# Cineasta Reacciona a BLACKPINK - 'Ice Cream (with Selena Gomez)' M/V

La letra como no tan profunda, o sea, como un poquito superficial si lo queremos ver de esa manera. Eso no quiere decir que esté mal, o sea, la verdad sí tiene como un ritmito cool, bastante entretenido. Ice cream, chillin', woo! Fiesta, bro. Pero bueno, esa es como mi percepción en cuanto a la canción, ¿no? Eso no quiere decir que esté mal nada, ni mucho menos. Siento que obviamente cantan súper bien. Creo que el combo que hace Selena con la banda queda muy bien. O sea, como que en ningún momento se nota que algo esté como disparejo o esté fuera de lugar. Como que todo queda y encaja muy perfectamente vocalmente, tal vez, o musicalmente. Entonces creo que en ese punto todo está muy bien.
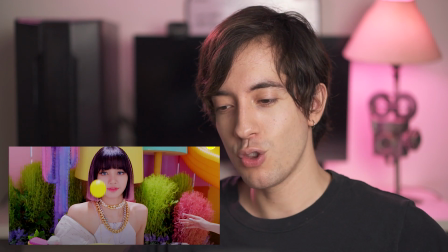4:47 O sea, creo que lo cool desde el inicio que lo estamos viendo ya desde ahorita es que nos introducen como este mundo súper colorido, súper saturado, muchos colores diferentes.
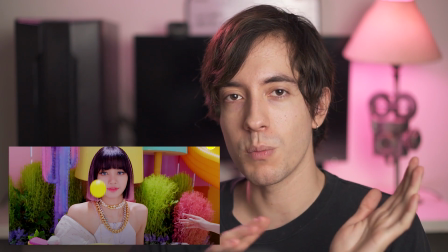4:58 Desde el inicio. O sea, como que desde el inicio ya sabemos como de qué va el video, visualmente por lo menos.
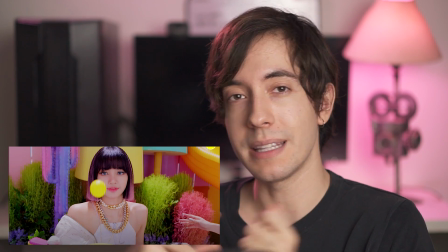5:04 Y un poquito como con hasta el tema de la canción, ¿no? Que se llama Ice Cream y así.
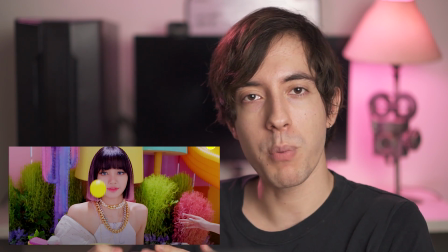5:08 Entonces como que sí concuerda un poco la parte visual con la parte de la música, ¿no?
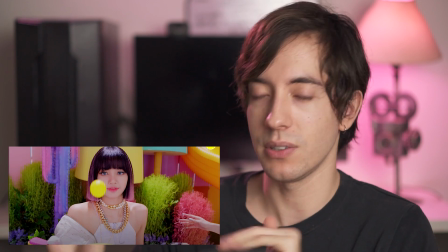5:14 Del significado de la canción y todo eso. Entonces, bueno.
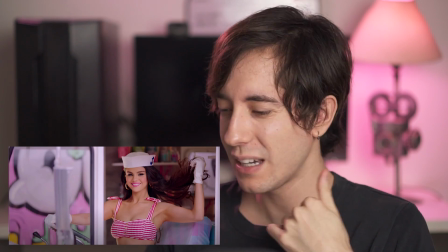5:18 Creo que hace mucho no veía a Selena Gómez. La verdad como que sí me sorprendí. Como que dije, wow, o sea, se ve igual de joven que hace 15 años, amigos.
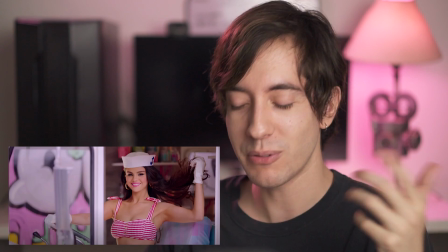5:25 ¿Qué está pasando aquí?
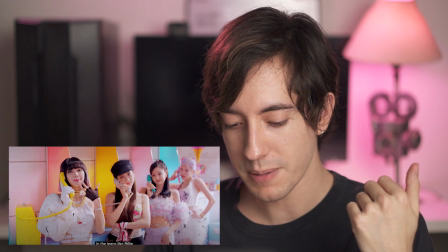5:30 Los colores creo que están bastante cool. Creo que, por ejemplo, este plano, ¿no? Por ejemplo, tenemos como este tipo de colores pastelosos
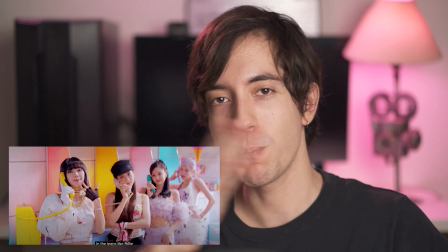5:38 que se usa luego mucho a veces como para recrear escenas un poco más vintage o como escenas un poco más retro o así.
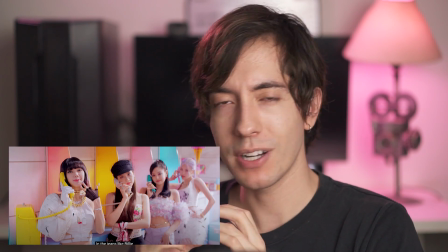5:46 De hecho, hace poco en un video, que no estoy comparando ni nada, pero lo menciono, creo que en un video de BTS que salió hace poquito, Dynamite, usan como el mismo tipo de color,
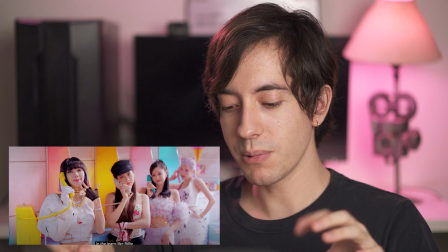5:54 ¿no? Como tipo, el mismo tipo de paleta de color. Y justo aquí también como que tratan de mostrar un poquito la esencia retro, si se fijan como el camioncito de nieve,
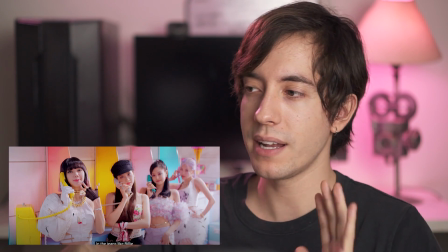6:02 cuando ponen a la chica pin-up y todo esto, entonces siento que va como muy bien en ese aspecto, como este tipo de colores pastelosos, ¿no?
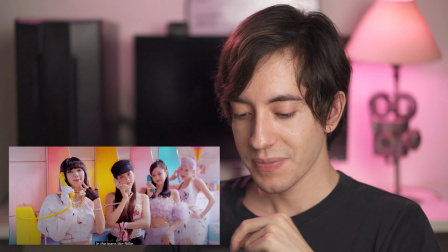6:08 Este tipo de amarillo, rositas y azules pastel. Y si se fijan, lo mantenemos casi durante todo el video.
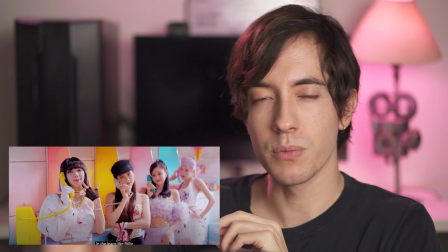6:13 Y también hay como tonos o tintes de lila, o sea, como de un violeta, un morado pasteloso por ahí.
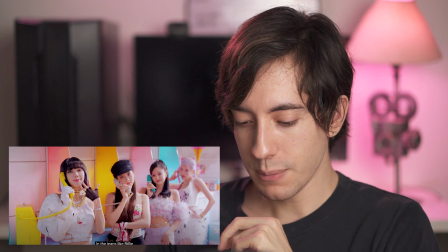6:20 Siento que está bastante bien. Y pues nada, aquí tenemos a esta chica Lisa,
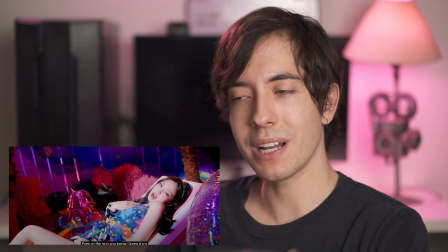6:29 que creo que es la que más resalta, porque luego le ponen como el cabello de color azul o verde, ahorita lo vemos, no recuerdo.
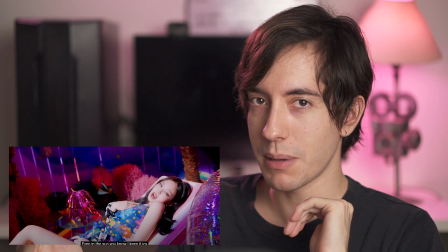6:35 Entonces como que ella resalta bastante, ¿no? Pero bueno.
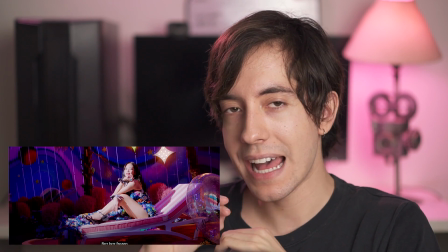6:42 En cuanto a dirección de fotografía, la verdad es que yo no fui tan fan de este video en cuanto a cinefoto,
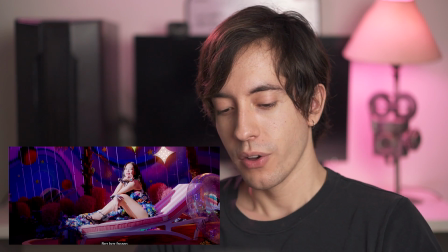6:49 dirección de fotografía, la fotografía en tal cual, ¿no? O sea, siento que es una fotografía como súper editorial.
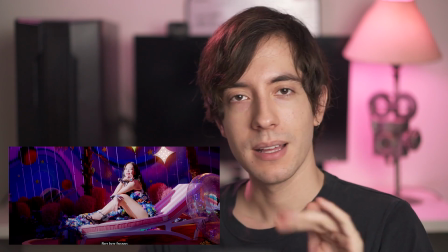6:55 Fotografía de moda, fotografía. Sí, básicamente de moda, ¿no?
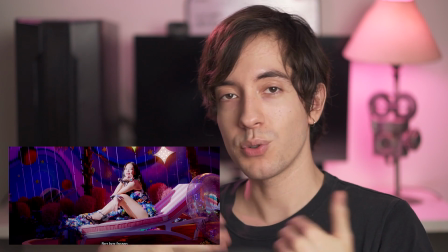7:00 De portada, de revista. Que eso no está mal. Obviamente es como un estilo de fotografía.
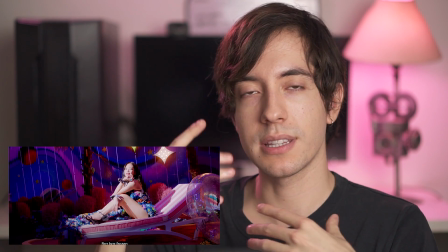7:07 Y que aquí se nota muchísimo, ¿no? O sea, si se fijan, casi siempre la luz está súper frontal. No tienen como no se les ve textura en la piel.
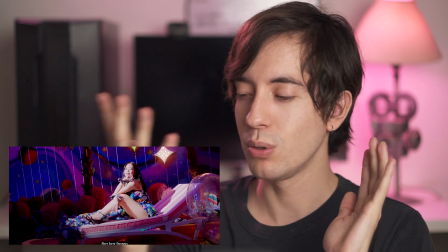7:14 No hay como una profundidad en la cara. O sea, es como la luz les da tal cual casi de frente, casi siempre.
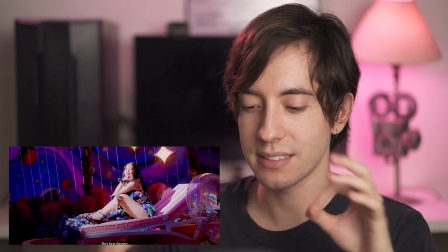7:19 Y no hay sombras, ¿no? No se hacen sombras muy marcadas casi nunca. Todo es como para que se vea muy bonito, ¿no?
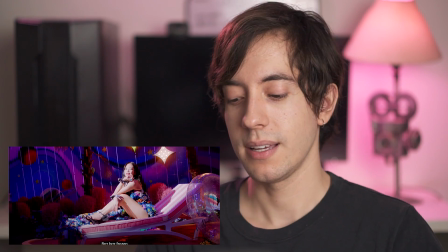7:25 Visualmente. O sea, que sean como muy bien estéticamente las chicas.
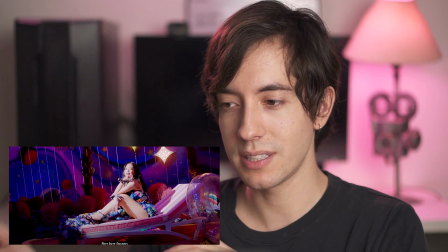7:30 Entonces, obviamente, se vale como este tipo de luz o usar este tipo de iluminación.
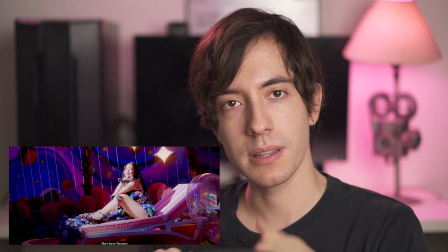7:35 Pero yo casi siempre sí soy un fan como un poquito más de un mood, tal vez más dramaticón, un poquito más de cine, más contraste y demás,
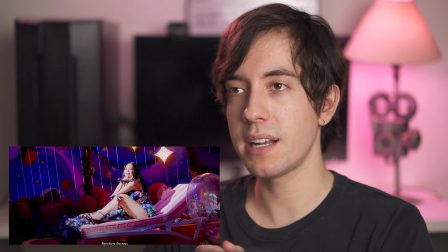7:43 que una luz tan plana, ¿no? Porque una luz tan plana, pues simplemente es como una lámpara de frente y listo, ¿no?
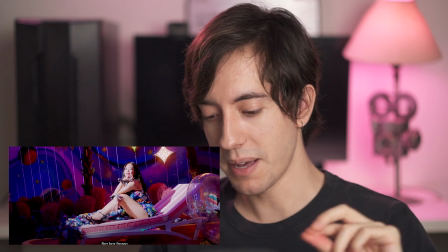7:50 Obviamente, posicionarla en el lugar indicado y demás, que el tamaño de la fuente sea la indicada también.
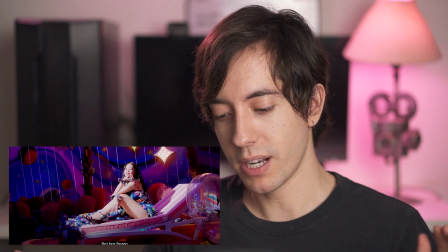7:57 Pero bueno, ¿no?
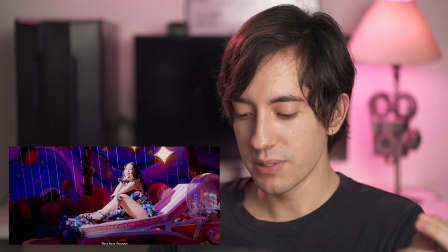7:58 Entonces, si se fijan aquí, por ejemplo, o sea, tal cual tiene como una luz y se ve que tiene el charolazo de luz dándole aquí, ¿no?
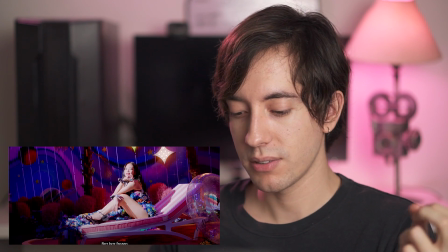8:06 Como a la cara. Y de hecho está como hasta un poquito sobreexpuesta la piel. O sea, la piel no está como en la exposición que debería estar.
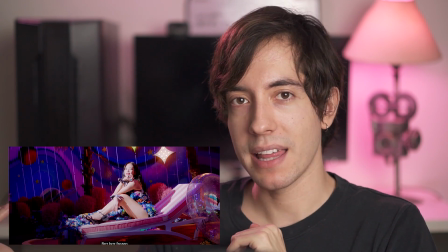8:13 O sea, está como un poquito más quemada de lo que debería estar idealmente, ¿no?
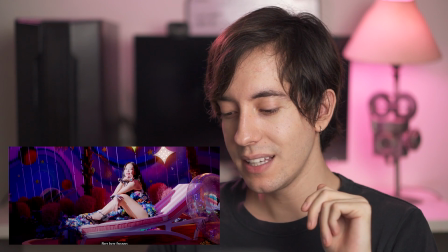8:19 Que yo lo puedo entender un poquito como con el escenario esto de glitter y que hay como estrellas aquí, que ella también quiere como brillar.
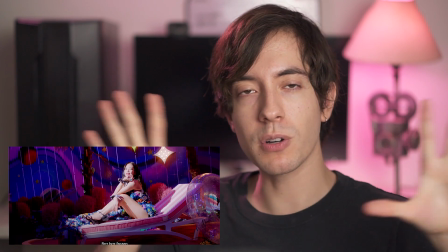8:25 Como una estrella, ¿no? O sea, como que va un poquito con la parte visual, o sea, sí entiendo esa parte.
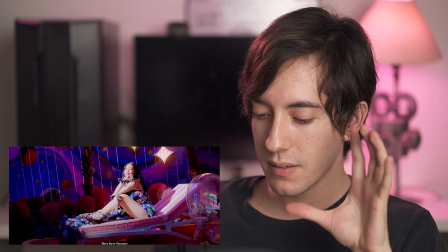8:30 Solo digo que tal vez no soy tan fan. Por lo menos de este plano, ¿no? Este plano como que no me agrada tanto.
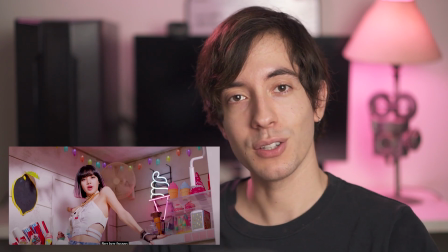8:36 Ustedes comenten abajo qué piensan. Pues es que básicamente en los comerciales donde se venden productos, tú lo que quieres ver son los productos, ¿no?
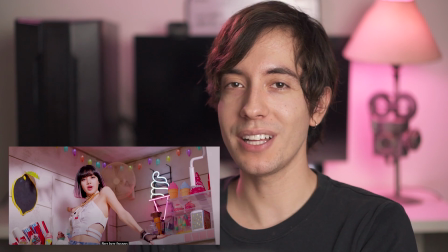8:45 Entonces se tienen que ver. O sea, no tiene sentido que tenga mucho contraste, que solo se vea una parte, que solo se vea la mitad del producto,
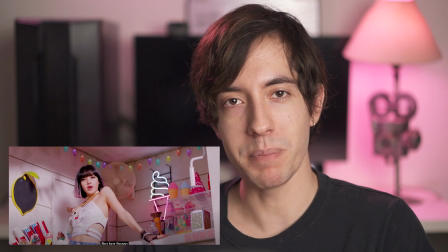8:52 porque sería un poco ambiguo vender de esa manera.
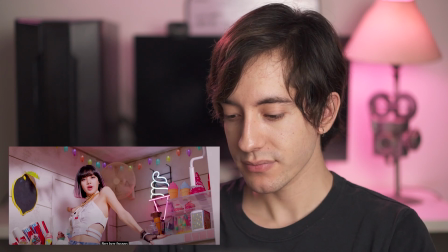8:56 Entonces yo siento que lo que se hace mucho en videoclips es que sí ponen este tipo de iluminación un poco más
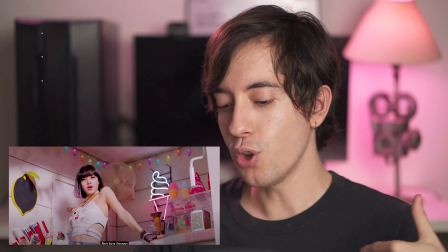9:04 artificial, podría decirse, un poco más plano, donde se vean los cantantes,
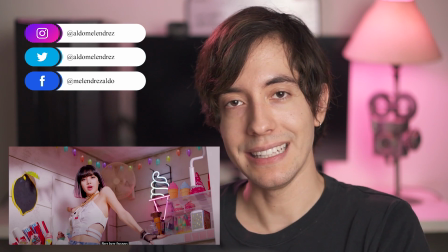9:09 porque a la gente es lo que le interesa ver en los videos también, ¿no?
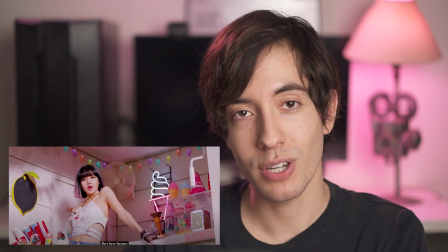9:13 O sea, quieren ver sus caras, ¿no? Quieren ver a las personas que están cantando.
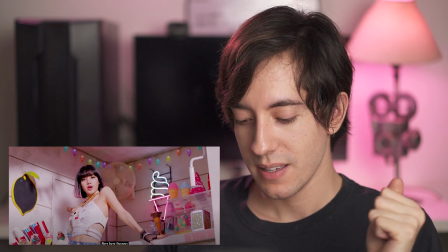9:19 Entonces como que sí se vale, ¿no? De que usen como este tipo de iluminación, porque no tendría mucho sentido también estar viendo puras siluetas, ¿no?
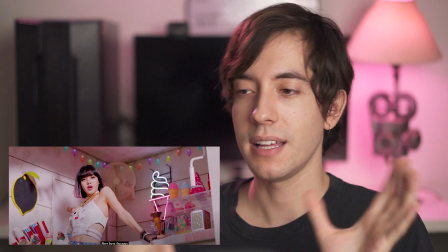9:28 Probablemente. Aunque luego sí hay videos que meten un poco más de este mood más cinemático, entre comillas,
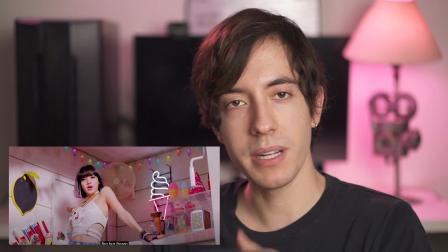9:34 o sea, como un poquito más de profundidad en cuanto a luminancia, dirección de arte y así.
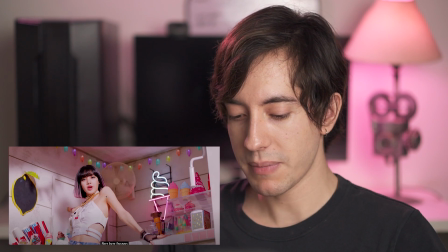9:40 Por ejemplo, aquí todo está como muy planito, y les digo, no se ve mal, pero es como un estilo muy específico, ¿no?
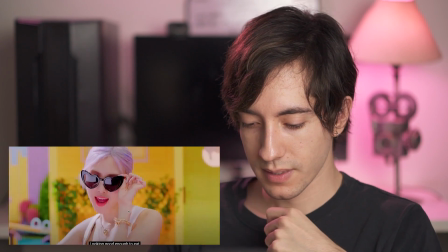9:47 Como muy de comercial. Entonces, bueno. La dirección de fotografía se mantiene muy igual, casi siempre, ¿no?
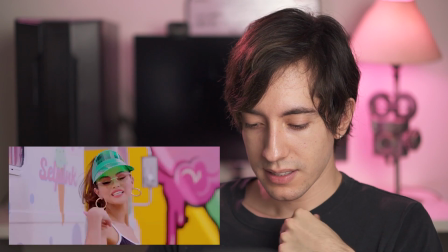9:53 Todo muy plano.
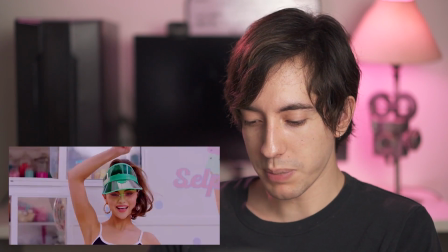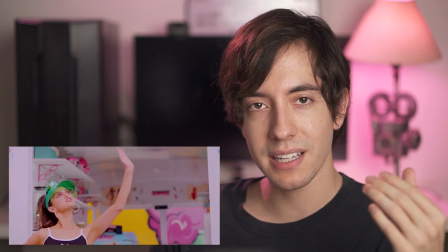10:01 O sea, casi que no haya sombras, ¿no? Como un tipo de iluminación un poquito más high-key, como alta clave, que básicamente todo está
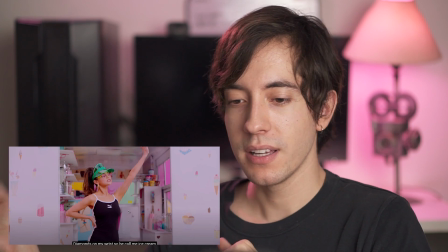10:11 expuesto como del gris al 18% para arriba, ¿no? ¿Esto qué quiere decir? Como luminancias muy altas, ¿no?
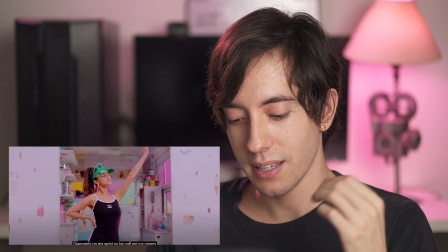10:17 De 60, 70, 80% de luminancia, ¿no?
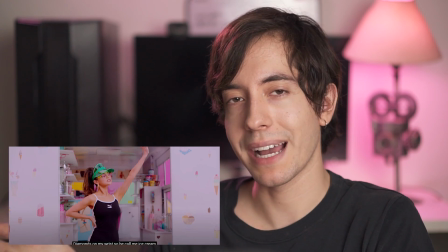10:22 Tomando en cuenta que 100% ya es como una imagen quemada, ¿no? Un blanco sólido.
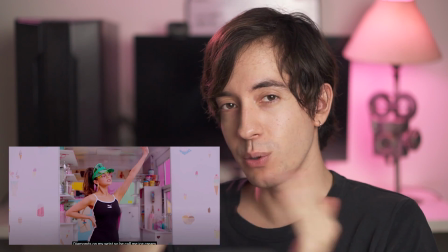10:27 Entonces, casi todo está como de 50% para arriba, ¿no? Más o menos.
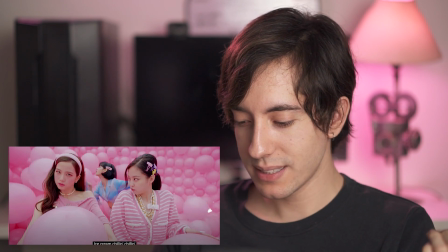10:34 Pa, pa, pa. Esto está cool, este set me gustó. O sea, así como súper rosita.
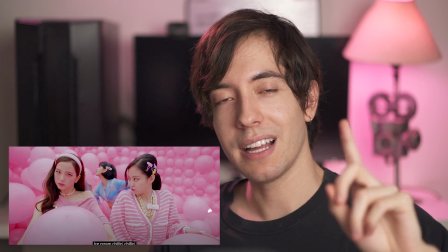10:39 Siento que me gusta bastante. Pero lo que les digo, ¿se acuerdan de que les digo que Lisa tiene como un protagónico en este video y yo lo siento y lo observo?
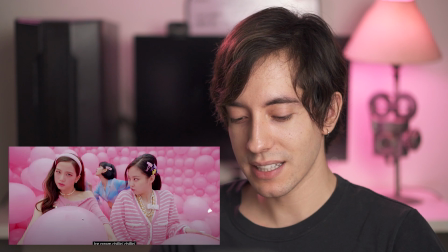10:47 Chequen cómo aquí todos están de rosa, ¿no? El fondo es rosa, las chicas están de rosa, la luz que rebota de los objetos de los props,
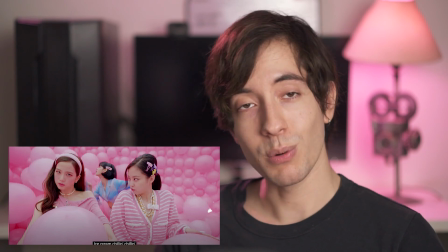10:55 o sea, de estas cosas, globos rosas, les rebota luz rosa en la cara a las chavas.
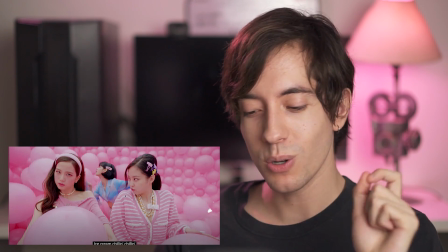11:00 Pero chéquense cómo en medio cuadro lo único que es de un color diferente es esta Lisa, ¿no?
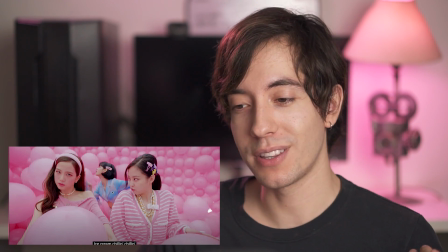11:06 Con su blusa azul, que obviamente destaca y contrasta un montón, ¿no? Entonces, como que nuestra mirada se va ahí, ¿no?
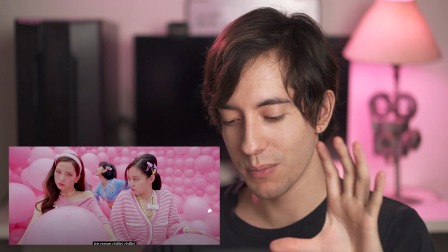11:12 De cierta manera. No estoy diciendo que sea la protagonista ni nada, pero siento que sí tiene como ciertos elementos que hace que nuestra mirada se vaya más para allá,
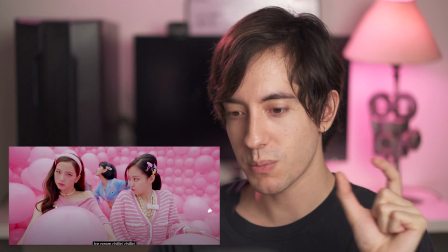11:20 por cuestiones como de esto, ¿no?
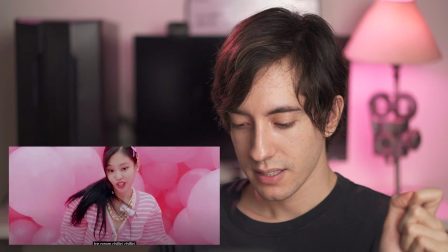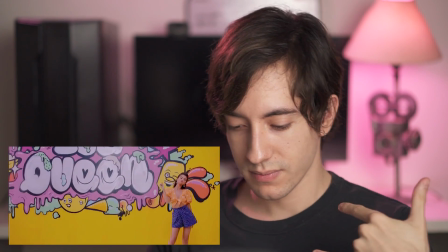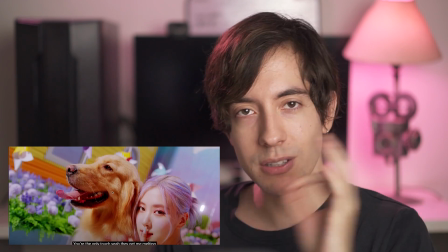11:32 El vestuario está bastante cool también, la verdad. Ah, esto creo que es lo mejor del video, la verdad. La parte del perrito me gustó bastante.
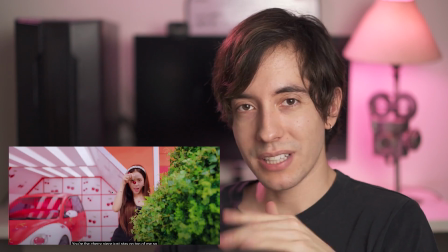11:41 Y pues, no sé. Y aparte, no sé, amigos. A ella me cae muy bien, la verdad.
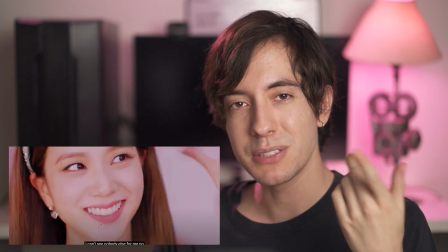11:48 Creo que es de mis faves.
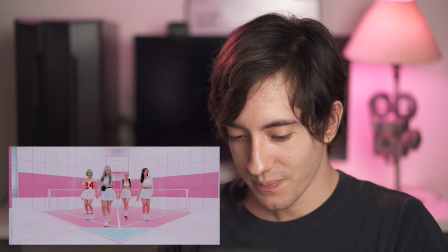11:54 Miren. Un animal. Ah, por ejemplo, aquí lo mismo, ¿no?
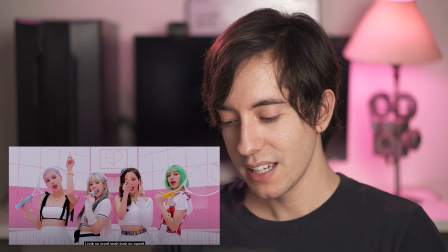11:59 O sea, como que todo se mezcla muy bien, o todo está como muy homogéneo en cuanto a color, y la única que tiene un color así, que contrasta muy cañón con todo el cuadro,
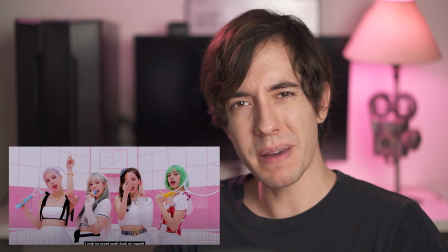12:08 es Lisa, ¿no? Aquí en cuanto a dirección de fotografía, les digo, todo está como medio básico, entre comillas, en cuanto a luz, por lo menos, ¿no?
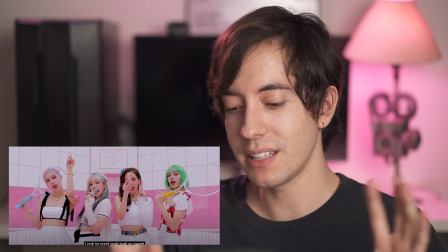12:16 Todo es muy plano, por eso no, como que no me he clavado ahorita diciendo detalles de dirección de foto.